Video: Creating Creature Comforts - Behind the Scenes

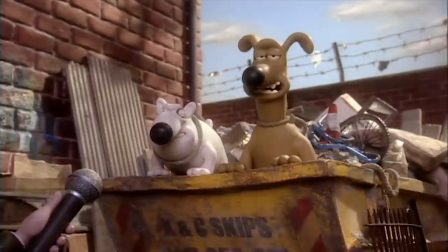249s One day we're thinking you got there, the next minute you get run over. That's it, game over.
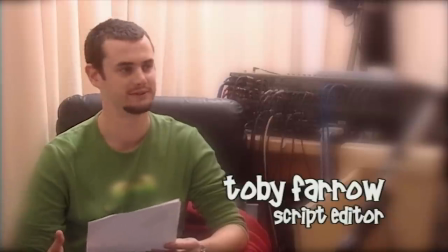257s You know what I mean? Do you think Jesus was an astronaut? He's from another planet. My wife and I holiday annually in God.
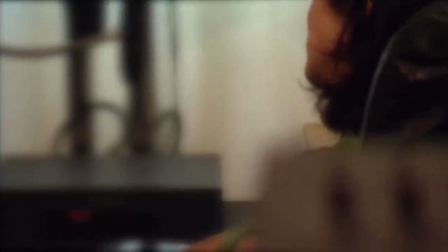264s I get into water, I naturally want to start frolicking.
Gathering interviews with the general public was the starting point for the series.
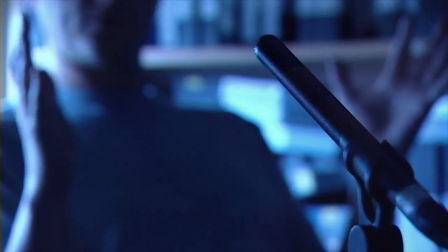271s
Interviewers would expect to all corners of the country to get as broad a spectrum of accents and ages as possible.
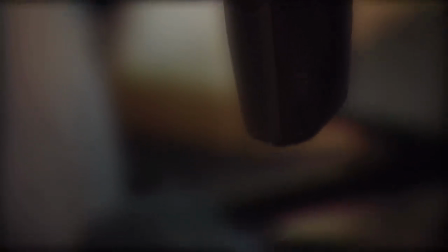277s I don't know, we don't have ever really given it much thought. Where do you get these questions from?
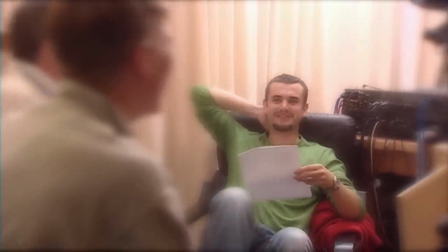283s
It's a bit like panning for gold, or it's a bit like going on an adventure. You're going to get blown off track a bit, you don't know quite what territories you're going to go through, because simply until that material comes in, you've got no idea. You might guide it through the way you interview people, but really how you're going to form it is just a blank sheet when you start, it's not like you've got a written script.
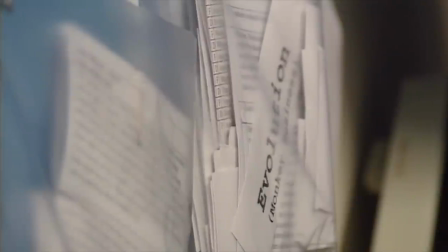301s And the worst thing that happens in this conversation is too many people.
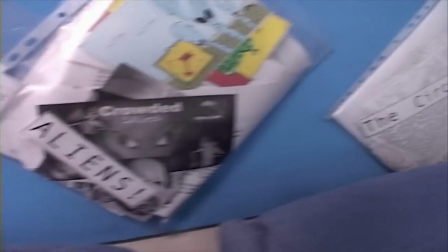305s
You start with some themes in mind for each episode,
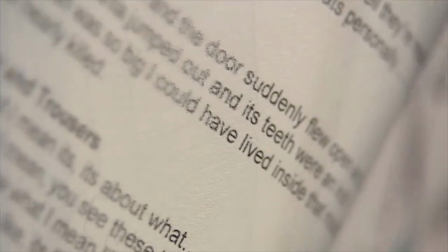311s
but you don't tie yourself down to them because the material we got back from people is what shaped the series. So it kind of works both ways because I'm also thinking of it would be funny if you had a maggot sat on a fishhook saying that you liked fishing or you liked the Norfolk Broads and it was nice here.
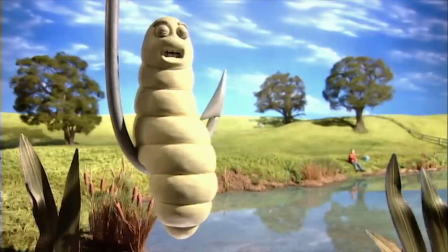329s You can't be morbid. You wouldn't be able to do the work. You could have a laugh, or, and a joke, you have a joke, you know.
Quite a lot of them see it as a form of therapy, actually. By the end of it, they're shaking your hands and saying, thanks, that was amazing.
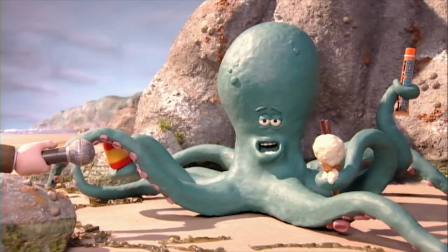345s It got a lot off my chest. OK. Right. Nice to have spoken to you anyway.
You're not actually asking anybody to give you the right answer to anything.
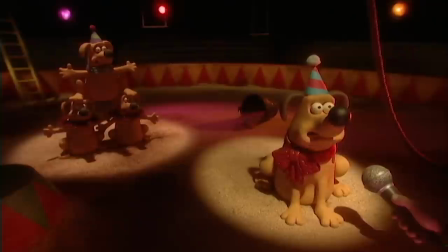358s
You're just asking for their opinion.
And I don't like the music, that horrible roundabout music with, oh no, clowns aren't not much.
There aren't any rules, it's kind of anybody, anybody might do, but anybody might not do.
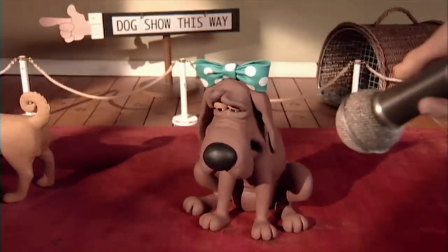375s I might be very loyal, but I do like my father said before me. He said, you trust everybody once.
A boring voice, for example, can be very boring, but it can also be funny because it's boring as well.
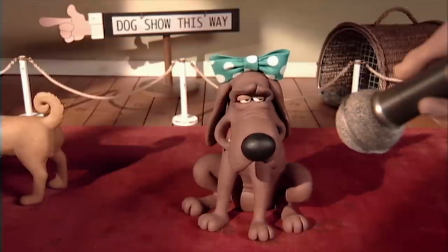390s So I'm loyal to the point of disloyalty.
Not that many voices I've listened to naturally throw up a character, but the best ones do. Somebody might sound a bit like a horse or somebody that sounds like a hamster.
I'm not very good at swimming.
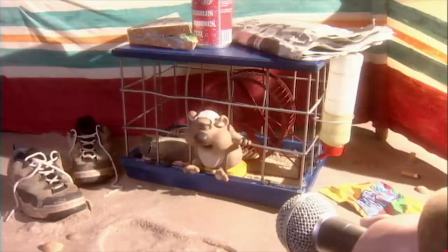408s I just think, don't know why that is. I had octopus once when we were, I didn't know it was octopus.
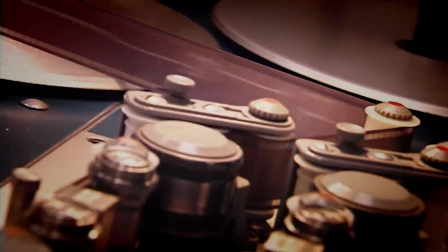414s That's very tough, isn't it? Yes. Very tough. But I ate it, I'm saying that.
When you really listen to conversation, it is fantastic.
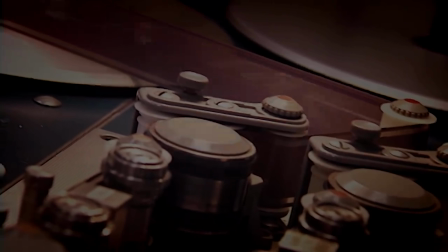422s
It's so rich, because everybody's their own script writer. And if you've got a dialogue or fearful people in a pub or cafe or home, they've all got their own angle and they've all got their own train of thought which they're trying to pursue.
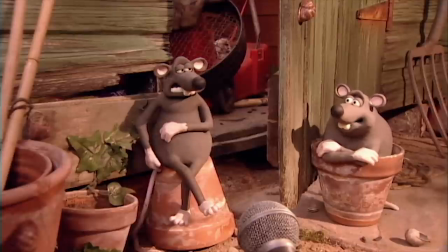432s I can't even juggle. Well, can I? I juggle with two things, but not with three. That's not really juggling, is it? No, it's just chopping stuff up in the air, isn't it? Yeah.
You're looking for clues. For instance, we've got a character that, while he was being interviewed, was interrupted by his mother.
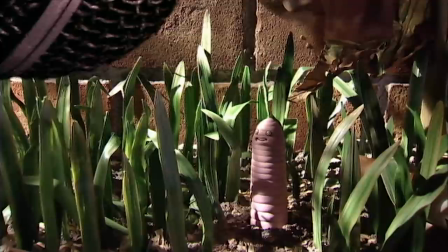450s
You can hear him in the background coming through the door.
He says, Can I help your mother? Do you want something?
And she says something.
Just go back in your little...
So we made him a worm, you know, because that just seemed appropriate from what was being said.
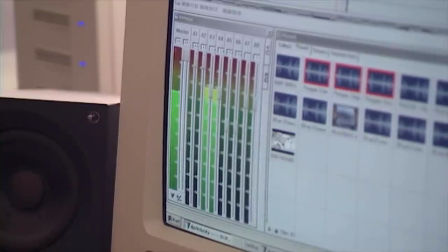465s But then, yeah, beginning of the season, you might not have enough snow, which is quite frustrating.